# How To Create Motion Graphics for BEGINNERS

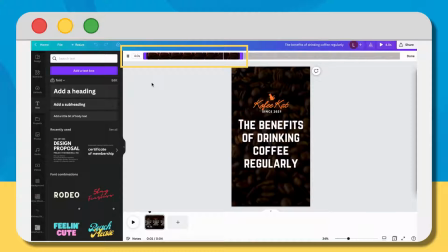[4:04]
For the first scene, we want to give enough time for the viewer to read our headline, so let's set the scene to 3 to 4 seconds, which I think should be enough. Lastly, we want to add transition animation for our scene,
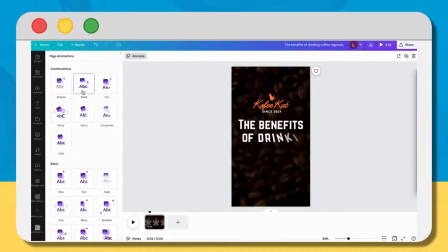[4:15]
so let's click on the Animate button here and hover over Animation Options to preview till we find one we like. To apply, simply click on the Animation preset. Now let's say you just made a still graphic in Canva.
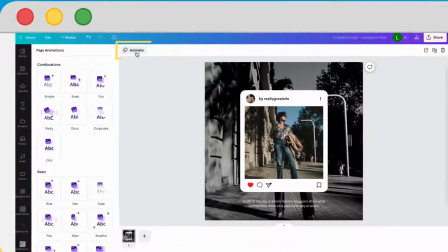[4:28]
This preset feature will basically turn any static design you put together into a motion graphic with a simple click of a button.
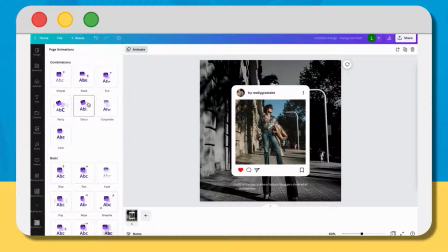[4:35]
Just find a preset you like, save as MP4 or GIF, and voila, you have a motion graphic.
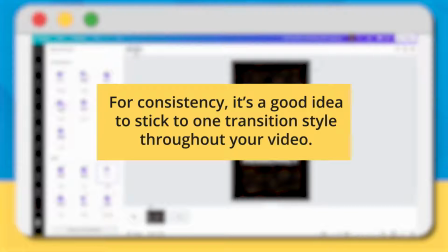[4:41]
For this video graphic, let's go with fade. Now for consistency, it's a good idea to stick to one transition style throughout your video.
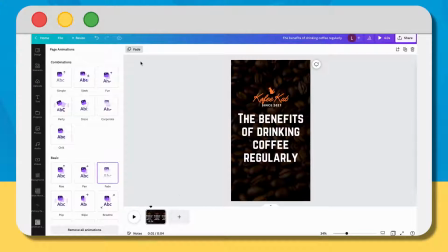[4:49]
So we'll be using the same fade animation for the remaining scenes as well. And so we're done with our first scene and can now proceed to the next one. To add a new scene into your video graphic,
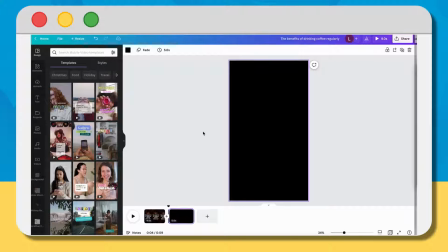[5:00]
click on the plus sign here beside our first scenes box. For this scene, let's say we want to start with a pre-designed template.
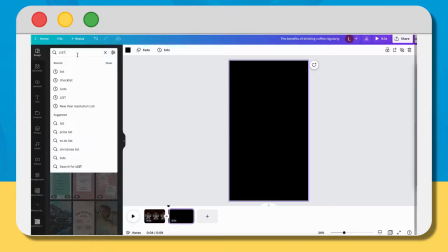[5:07]
Since we've decided that our second scene will contain the informative part, aka the infographic, let's look for an appropriate starting template.
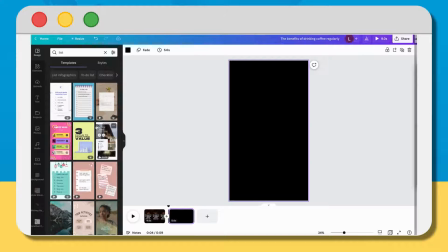[5:14]
Let's say we want to present our info in list format. So we're going to want to start with a list type template.
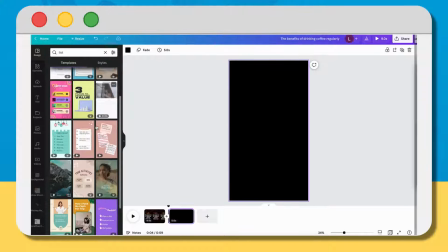[5:20]
Type in list in the template search box here on the left side of our scene and find a template we like.
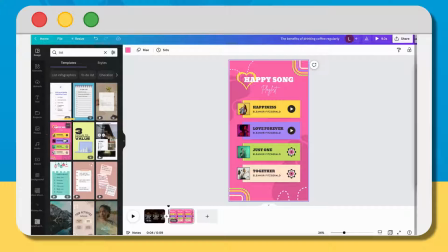[5:25]
Let's say we like this one. So let's go ahead and click on it. Of course, we'll need to edit it to fit our branding.
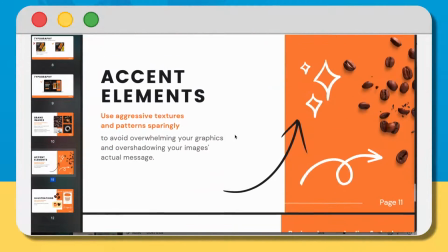[5:31]
Of course, for any design you do for your business, be sure you have your visual branding guide open so you're not straying from your branding.
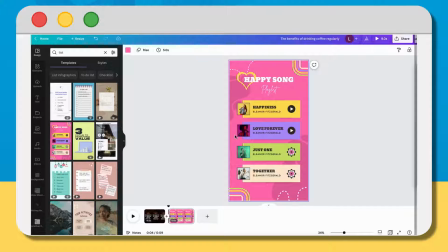[5:37]
Let's start customizing by deleting all decorative elements because we want to swap these out with elements that fit our branding better. To delete items in your design, simply click on them and hit delete. Next, we want to edit the template by changing its colors. I think I want an orange background for this one, and then alternating brand colors on the list background boxes.
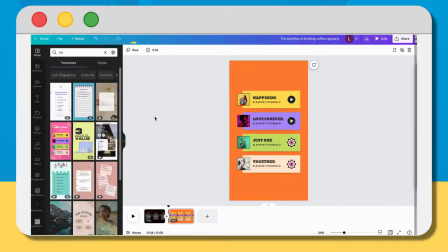[5:57]
I can do that by clicking on them, clicking on the color box here, and then changing the colors to our branding colors with the help of our branding guide.
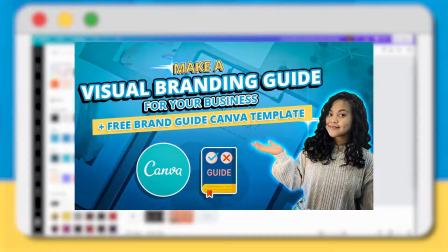[6:04]
Now, if you don't have a branding guide, we have a previous video on how to make one for your business, so check that out if you haven't already.
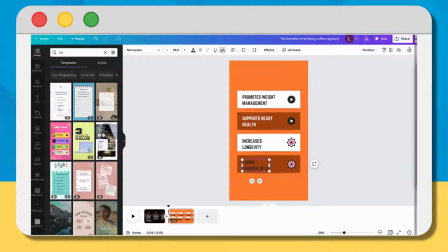[6:11]
Next up, let's change the text by double-clicking and adding the correct wording. Then we can change the font similar to how we did in the previous scene.
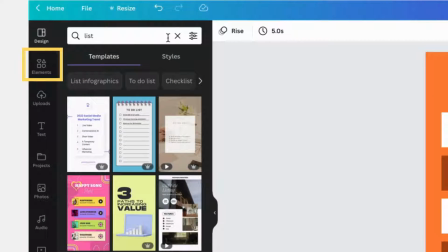[6:18]
Now let's change the icons here on the right to more fitting icons from the Elements tab, which is the tab for all illustrations that you can accompany your graphics with.
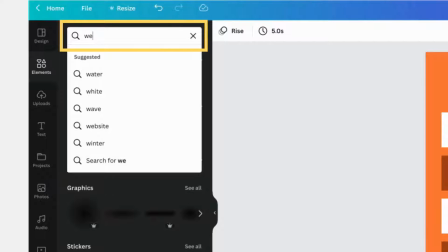[6:27]
Remember that in Canva, the search box is your best friend.
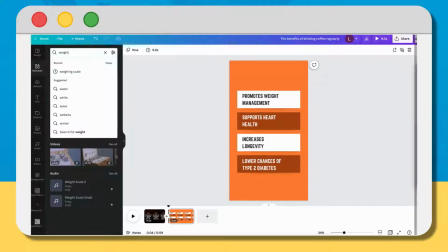[6:30]
Type in keywords for what you're looking for, and once you find icons that you like, go ahead and click on them to add to your design.
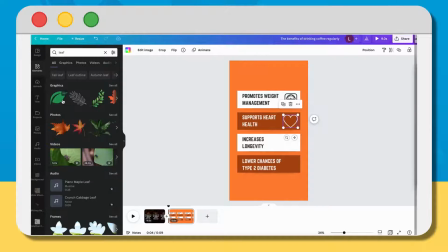[6:36]
A quick note on selecting illustrations in the Elements tab for graphics, be sure you're picking ones in the same or very similar visual style. Visual consistency and uniformity is essential for making any brand graphic look professional and well put together.
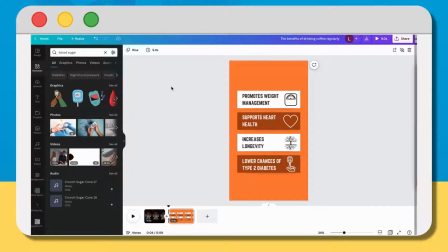[6:49]
Next, let's move on to decorative elements for our second scene. Let's add relative keywords into the Elements search box and add them to our graphic. Now, because our graphic is going to be in video format, we can also search for animated illustrations to add to our design. So let's say for aesthetics, I wanted to add cute sparkles into the scene.
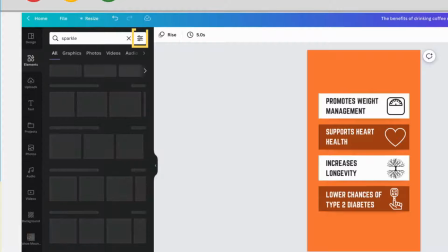[7:09]
Type in sparkle in the search box, but before hitting enter, click on the settings icon here on the right side of the search box and check the animated box.
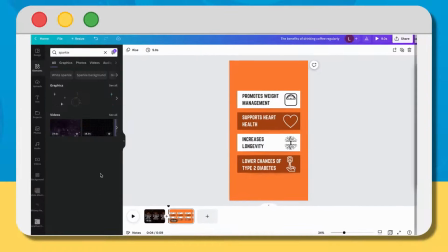[7:17]
Now click on apply filters and hit enter on your search box. You'll then be shown animated options for decorative elements to select from. Once you find one you like, click on it and position it in your design. Now let's make sure fade animation is selected, and now our second scene is done.
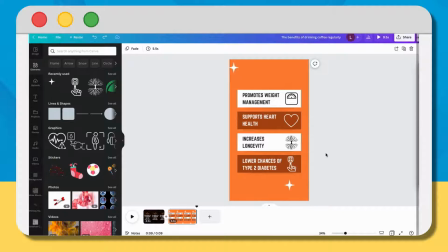[7:33]
The third scene is going to be fairly simple. We just want to feature our own products with a call to action. Let's say we want to use the same background as the first scene. So really all we need to do is duplicate it and delete the layers above it.
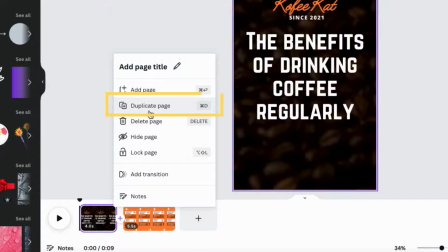[7:46]
To do this, select the first scene, right click, then click on duplicate and drag the duplicate to the end of your timeline, like so.
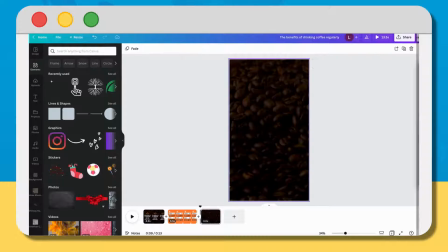[7:54]
Now delete all elements, leaving only the background. Then let's drag and drop our product images into the canvas.
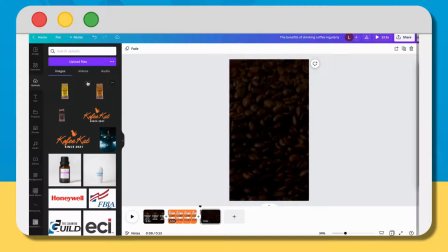[8:00]
They will then show up on the left side of your screen here. You can then click on them to add to your scene.
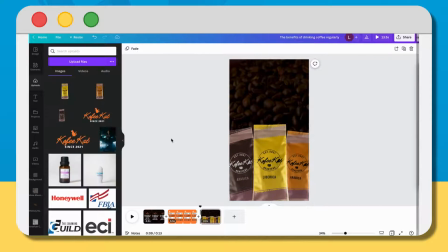[8:05]
Once they're in a position we like, we can now add our call to action, which in this case is order or purchase now.